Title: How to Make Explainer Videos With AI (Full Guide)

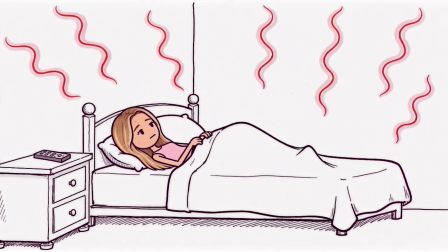0:00 Have you ever seen explainer videos like these and wanted to make your own? You're rolling on your bed in hot summer, so you finally decide to turn on the AC. But do you know how this works? Let's find out. Hello everyone. Do you know how snakes poison you?
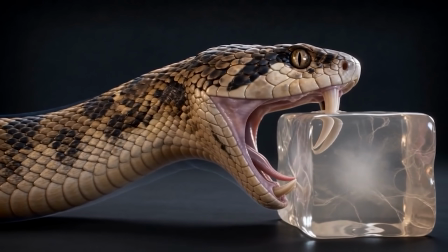0:17 Well, they dig their fangs in your skin. They have a venomous sac inside them.
Most companies are paying hundreds of dollars to do so, But I found a way to create your own explainer videos,
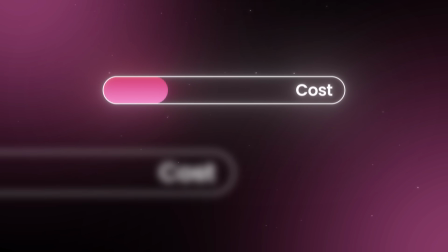0:28 both 2D and 3D, with a fraction of the cost in under 20 minutes. so by the end of this video,
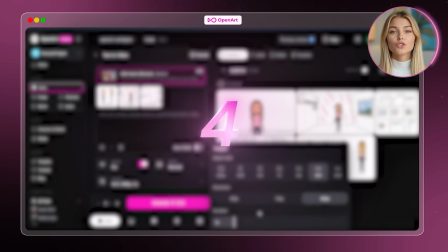0:35 you'll know the exact workflow I use to create your own explainer videos using nothing but AI, and you'll be able to make whatever style you want.
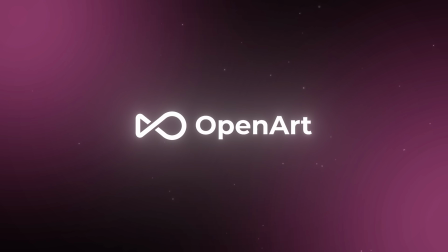0:43 The platform I'll be using to make the explainer videos is called OpenArt, which is an all-in-one tool that gives us access to everything we need to run this workflow. If you want to follow along and have your own explainer video by the end of this, I've left a link to OpenArt in the description below.
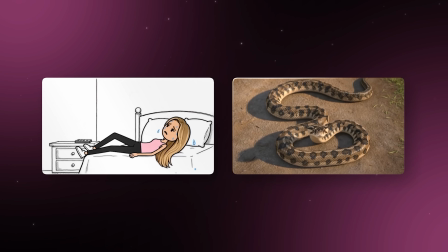0:58 Now we're creating two very different explainer video styles, and both matter for different reasons.
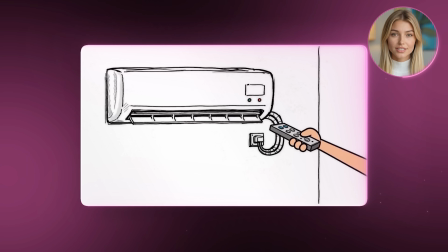1:04 The first is a 2D stickman stop-motion style with hand-drawn line art on a white background.
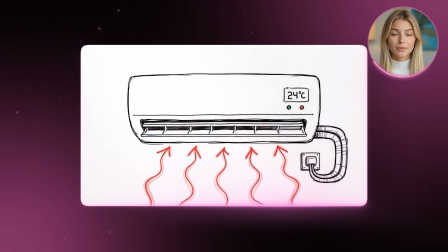1:10 We're using it to explain how an air conditioner works because it makes complicated topics feel simpler and approachable.
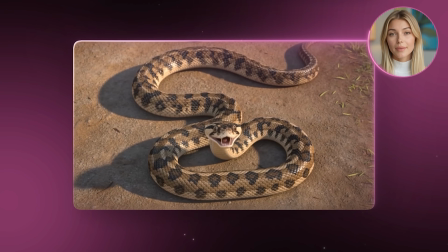1:16 The second is a 3D semi-realistic cinematic style inspired by Zach D films.
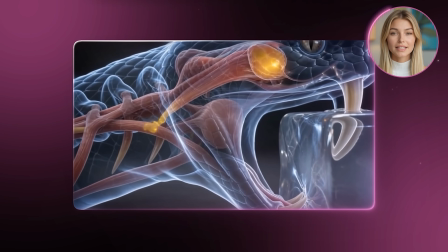1:22 We're using it to explain snake venom because the topic is intense and needs strong visuals to match. What makes this workflow so useful is that both styles follow the exact same 3 steps as long as you adjust the style. But instead of heading straight to creating videos, which is what most people do wrong, we need to create our assets. When people jump straight into video generation and the results look inconsistent, it's almost always because they didn't build proper reference assets first. The images you create here become the package that guides every single video clip you generate.
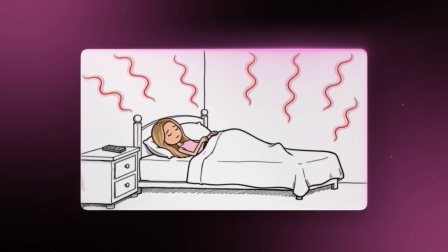1:53 If these are strong, everything downstream is going to be strong.
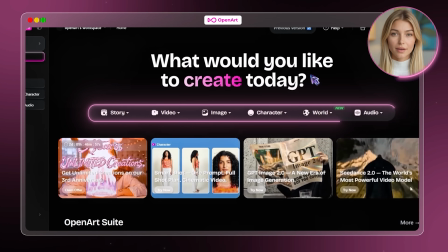1:57 So from the OpenArt homepage, you'll see the navigation bar across the top with story, video, image, character, world, and audio.
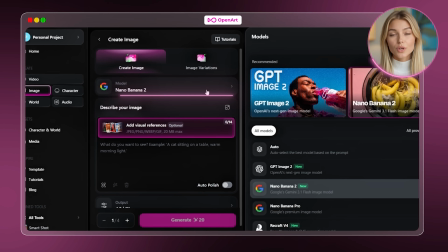2:04 Click on image. Once you're inside, switch the model to GPT Image 2.
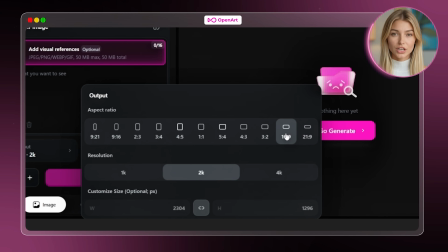2:09 For settings, we're working at 2K resolution and a 16:9 aspect ratio, and you want to keep those consistent across all 3 images we're about to make.
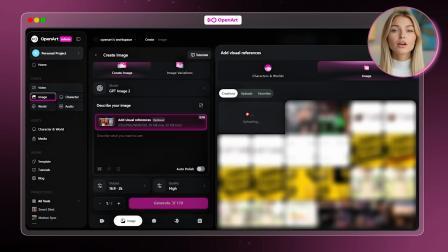2:17 The first image is a stickman character sheet of myself. I'm uploading a reference photo of myself as the base, and I'll paste in this prompt,
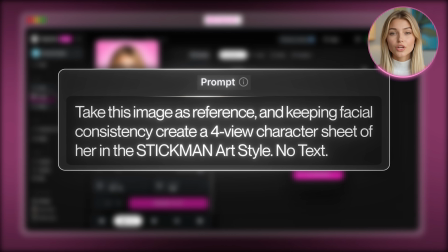2:25 which basically asks the model to take that reference and create a 4-view character sheet in the stickman art style.
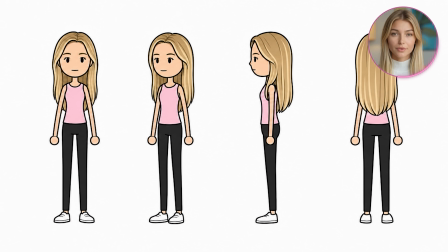2:31 Okay, look at that. It kept the facial structure from my reference photo and translated it into this clean, wobbly stickman style. The reason 4 views matter so much is that when we start animating, it's important for the AI to be able to understand the character from every perspective.
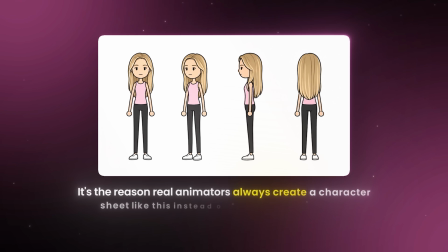2:48 It's the reason real animators always create a character sheet like this instead of just a front-facing view. This image is your anchor for the entire video. Everything else you generate is going to reference back to it, so it's worth taking a moment to make sure you're happy with it before moving on.
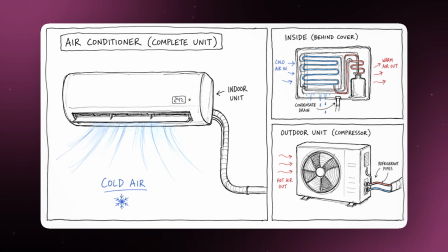3:04 The second image is a simple line art diagram of how an air conditioner works. This is going to be the visual reference for the mechanism itself,
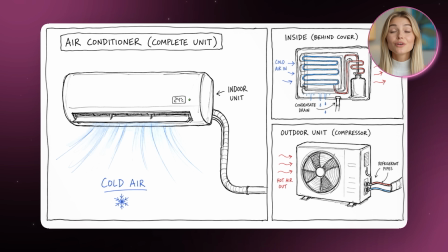3:12 so when we get to the explainer clip, the AI knows exactly what the AC is supposed to look like.
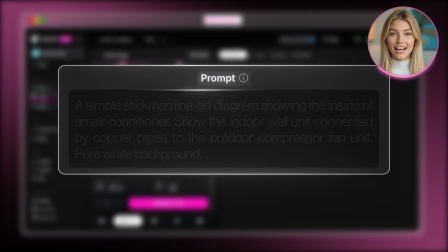3:18 I'll paste in this prompt that matches the style of the previous one and generate.
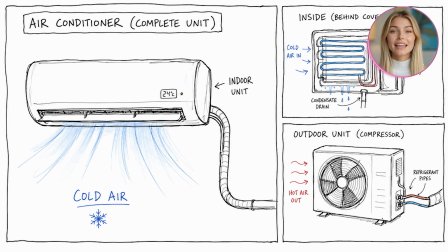3:22 That is so clean, it's super easy to understand how the AC works, which is the exact point of our explainer video. This style is supposed to make the viewer feel comfortable with whatever topic we're explaining, so this works perfectly.
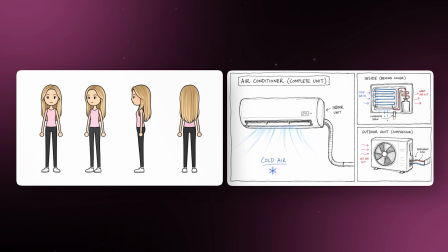3:35 And notice how it matches the visual language of the character sheet.
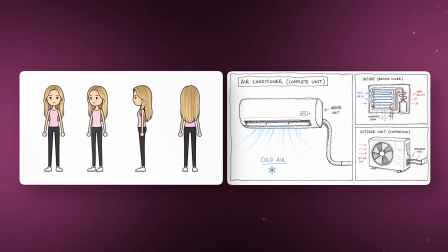3:39 That consistency between your assets is what makes the final video feel like one cohesive piece, rather than 3 separate things stitched together. If your assets look completely different, it'll show in your final video and you'll lose consistency.
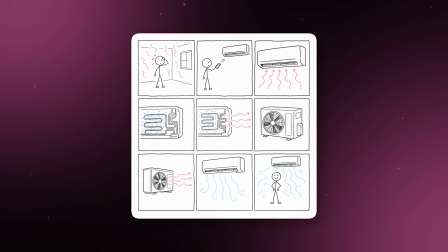3:53 The third image is a 9-panel storyboard, and this one is probably the most important asset of the 3. Real animators make these to plan out the story before they start animating so they can have full control over the final outcome.